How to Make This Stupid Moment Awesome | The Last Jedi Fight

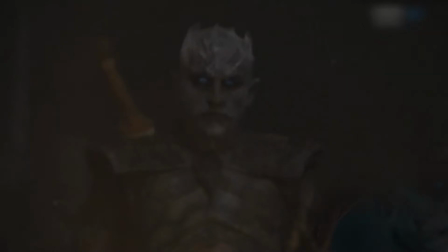It's also not in character for the Night King who seems to be destined to take over the entire planet as this warlord.
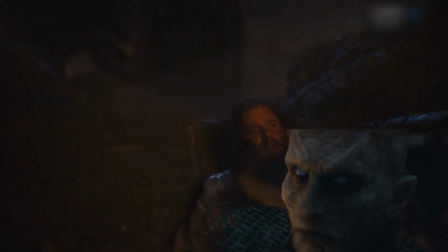It's not in character for him to fall for it or to be so easily defeated.
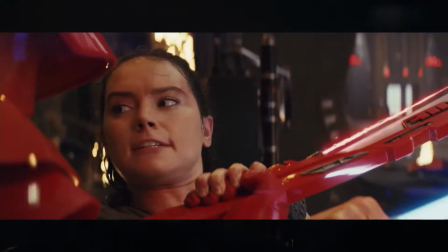Both Game of Thrones and Star Wars The Last Jedi use slow motions to really slow down the moment and try to make it feel more dramatic.
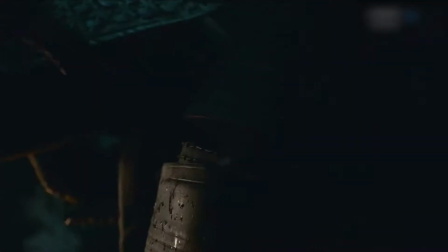Unfortunately, what this does with this move is usually just make it seem really predictable, especially if you slow things down before the actual weapon is dropped.
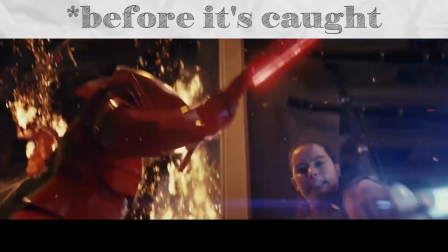Now we're spending the whole time watching it happen.
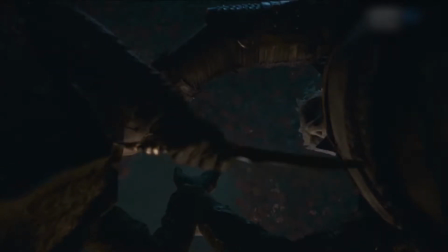We're watching the Night King die or the Praetorian Guard die, wondering why they aren't moving when the whole time we're thinking, okay, move, okay, move, okay, move.
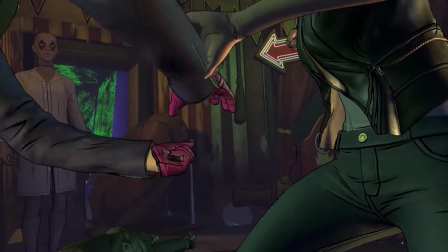Personally, I'm not a fan of using an isolated shot of the weapon being caught because it slows things down too much.
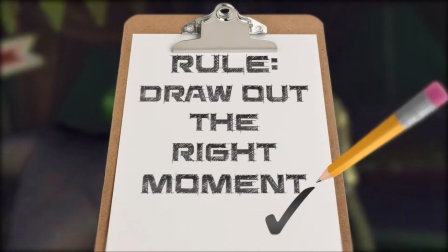It gives the audience too much time to predict what's going to happen, which I don't like.
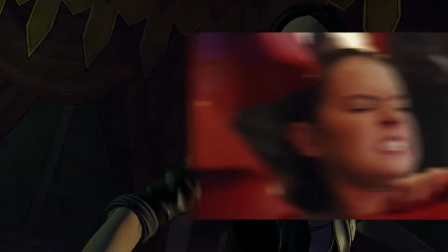But this isn't about camera moves. this video is more about the actual fight choreography, so we're going to gloss over camera movement for this video.
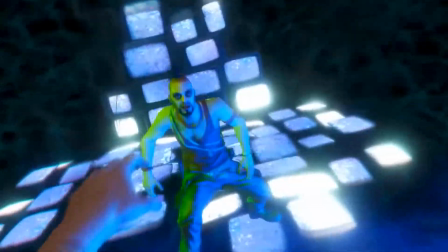Here's Far Cry 3 and Voss getting killed. He blocks the knife, and he's got a free hand.
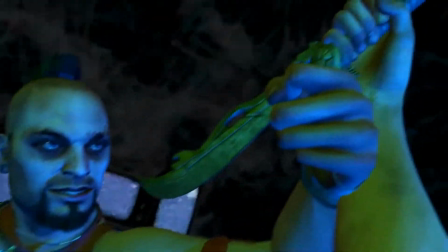Both characters have a free hand, so when the protagonist drops the knife, Voss can catch it just as easily as the protagonist.
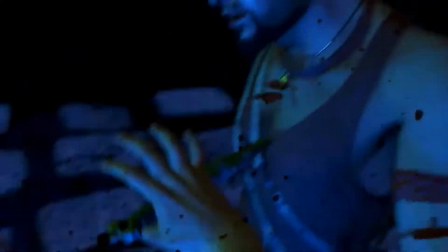He can do anything, but he doesn't. He just stands there. An important note though is where Voss is looking.
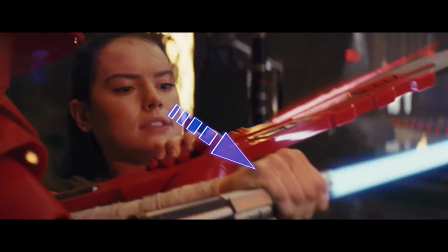Where your characters look tells the audience where to look, so while he's looking at the knife, it looks like he's not thinking of doing anything.
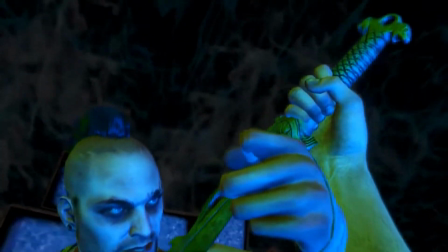He's not looking at the protagonist, he's not looking for something to grab, he's not looking for an opening to strike, he's just staring at the knife and holding it there.
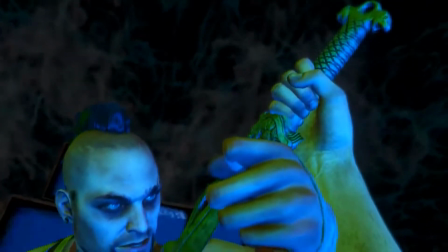The pose is just being held and, well, since we're looking at the knife in its first person point of view,
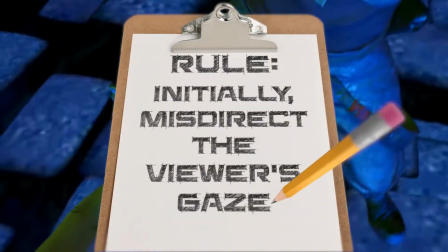everybody's just staring at the knife, which means we're all just waiting for something to happen with the knife.
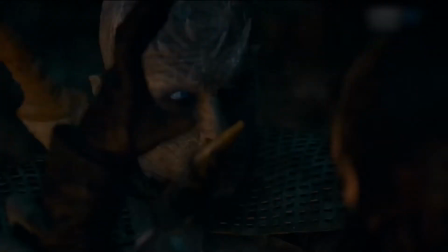So even if the moves in the choreography don't make the next move predictable, where your characters are looking is something that needs to be taken into consideration as part of the
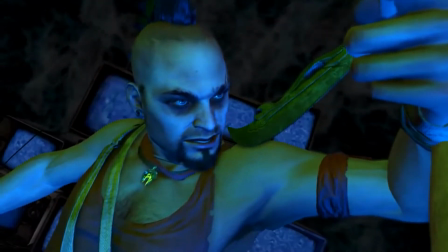choreography because where they're looking tells the audience what's coming next or tells them where to look.
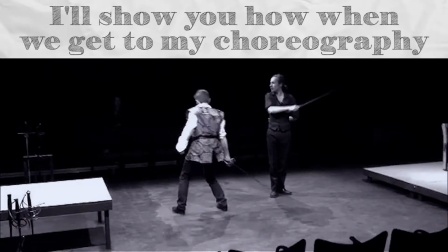If you want the audience to feel that this was a sly clever move by the character they're cheering for you need to make the audience
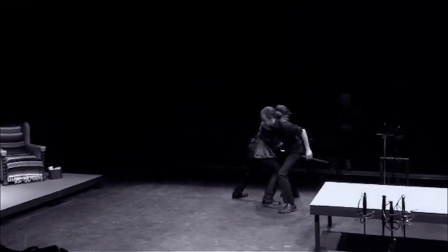look somewhere else so that when it happens they're surprised and they think oh that was cool I actually didn't see that coming.
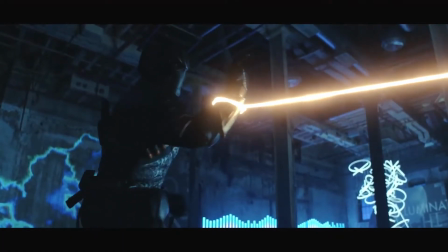In the show Titans Deathstroke has a fight with Wonder Girl and this is where we're going to talk about establishing a pattern for the moves that they do.
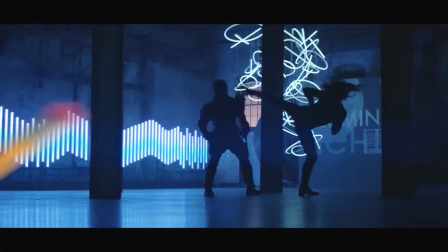From the point where they lose their weapons Every single thing they throw lands.
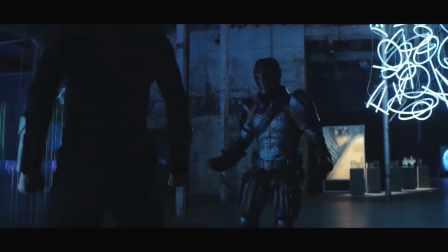There are no blocks in this whole section of the fight until she blocks the knife that he pulls in.
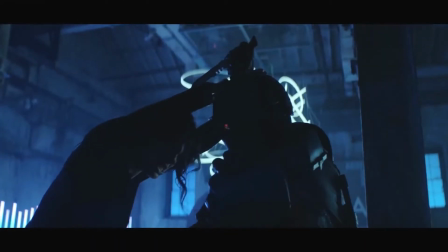At least they didn't do the weapon drop on this first block because then it would have felt like the only reason they did a block was so that the weapon drop could happen.
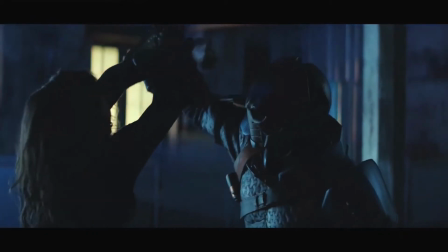But it really kind of is the only reason it happens because while this spot isn't where the weapon drop happens, it's the very next move, which is also a block.
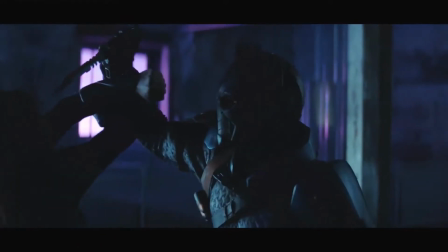It would have felt less predictable if Wonder Girl had blocked at least a couple of times, maybe grabbed a couple of times,
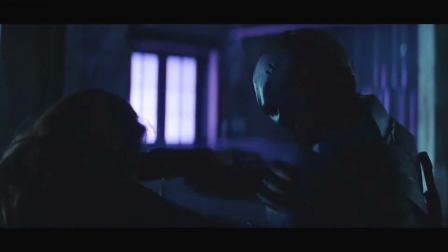but 100% of the moves they were throwing landed and all of a sudden blocks are introduced so that they can have one block happen and do the weapon drop move.
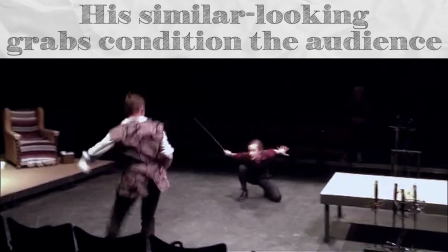Establishing a pattern of blocks before that one specifically happens, especially a pattern of blocks happening in that manner,
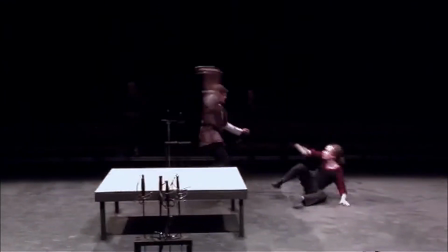really helps to hide the weapon drop from the audience.
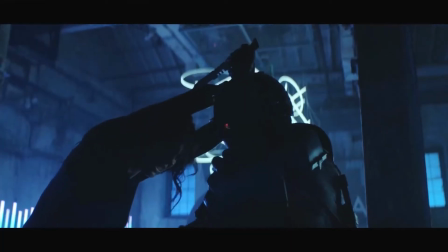The more you catch the audience off guard, the more they see it as a wow moment, not a oh they did that thing kind of moment.
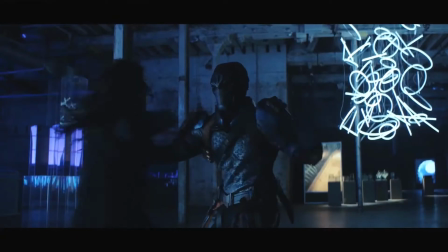In my opinion, they're holding the moment of the block for too long too. The more time you hold a position, the more time the audience has to think about what's going to happen next.
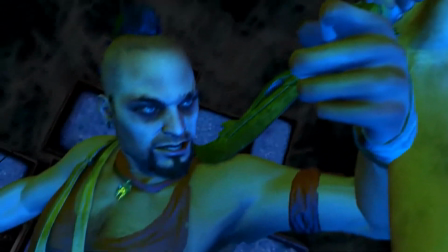They're naturally wanting to see what happens next, and their brain is going to start predicting.
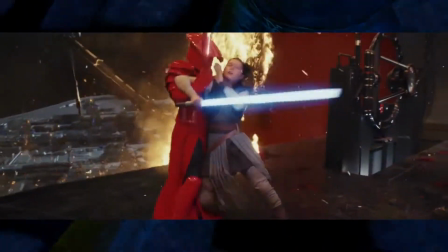Since the weapon drop is such a cliched move at this point,
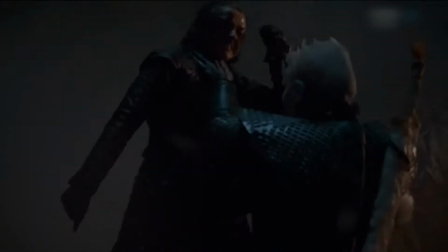it's probably the first thing an audience member is going to predict is going to happen when a block like this happens and is held for too long.
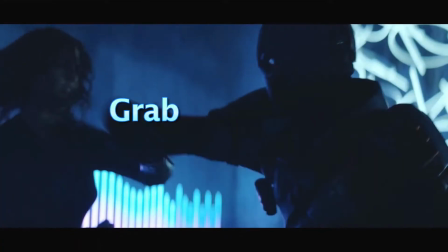Take note of who's holding what. Wonder Girl is holding the arm with the knife, so Deathstroke does need to do something,
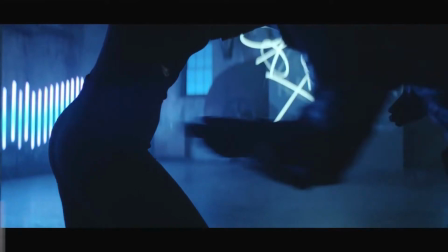dropping it makes sense for him to be able to use the knife, but the hand he catches it with is being held by Wonder Girl,
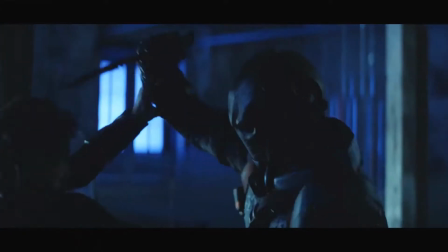so in order for him to get it, she has to just let go? Or hold his arm in place but let him move it around freely?
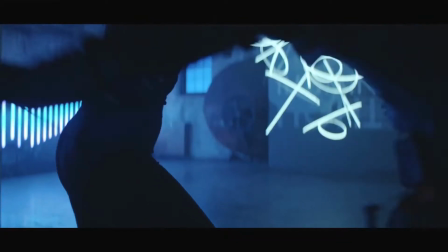It doesn't make sense that he's able to move his other arm to catch it, because Wonder Girl is in complete control of where that arm is.